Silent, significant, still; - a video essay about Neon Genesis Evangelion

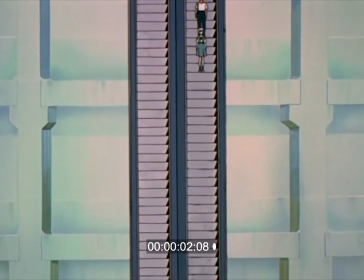Look, I'm sorry. About what?
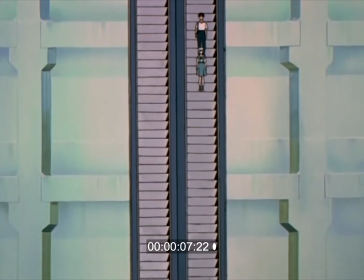Um, uh, um, aren't you going to have a reactivation test today?
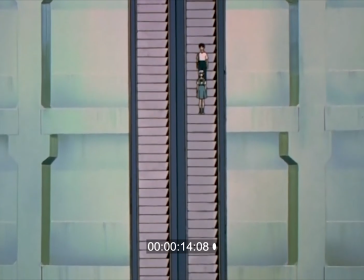Aren't you Scare Grey?
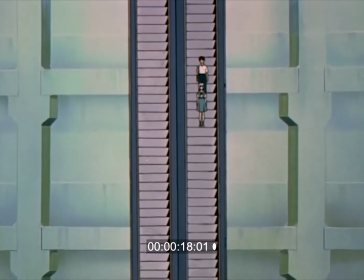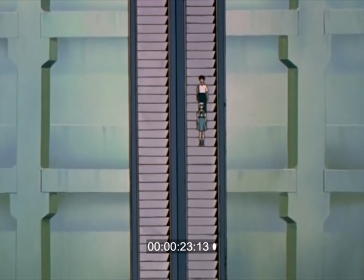Aren't you afraid of piloting Unit Zero? Why?
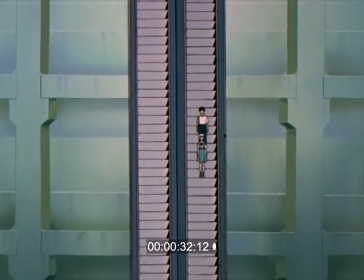Well, I heard that you were hurt pretty bad in an earlier experiment, so...
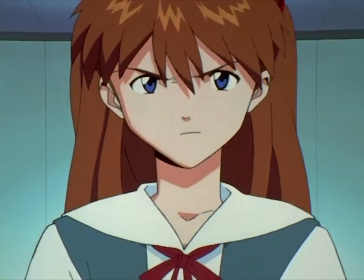It's a deliberate choice. Anno does this reliably when the relationship between the two characters on screen is changing, second by second.
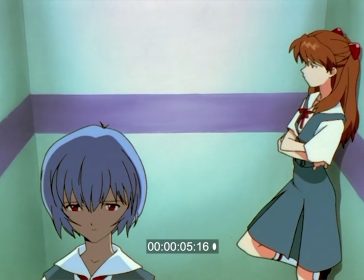Even if it feels like the outside world is stopped, the worlds within and in between these two people is still ticking away.
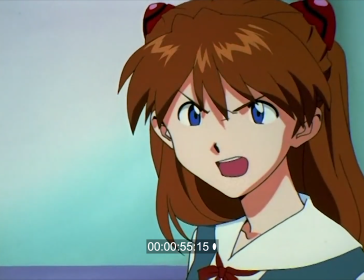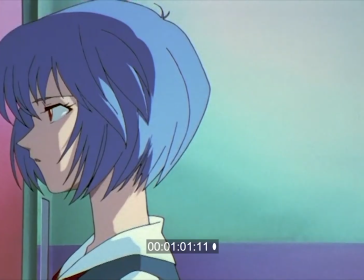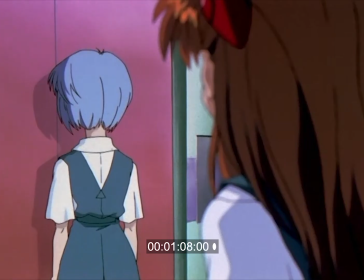that when Wonder Girl starts talking to me.
For better or for worse, and in this world far too often worse.
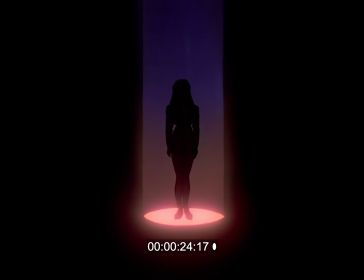These shots garnered an immense critical reaction, which was justified of course, seeing as they were often drawn out ad nauseum. Audiences just weren't looking to watch a 30 minute animation comprised of one minute stills.
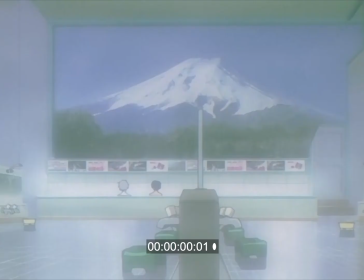However, it is in these moments that Evangelion really proves its status as the deconstructivist masterpiece people claim it to be.
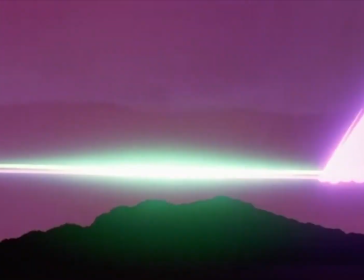While While Evangelion is a series with a massive, larger-than-life story,
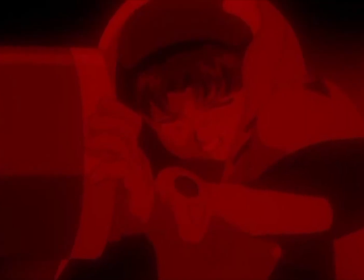it's more so a character study of the individuals who live in this world, fighting its struggle, their worries, their desires, their hopes.
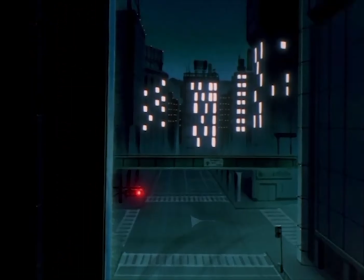Instead of seeing laziness and a lack of effort on the studio's behalf, I see a mark of realism that grounds Evangelion's fantastical story of Mecca's finding angels.
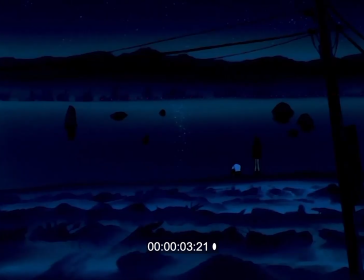These long shots are small reminders that the show isn't about the plot as much as it is about its characters and the meaningful relationships they have with one another.
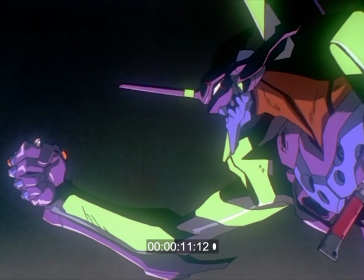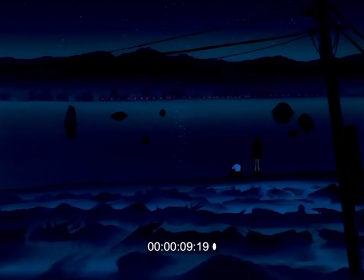I realize that life, real life anyway, is comprised more of these quiet, significant, still moments than it is of choreographed floating grandeur.
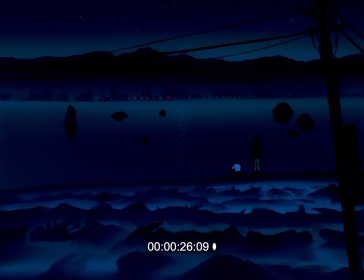It's this brand of realism, the kind that's extraordinary and carries weight, not just in the detail of a frame, but also in its focus on the human condition that I strive to cultivate in my own work.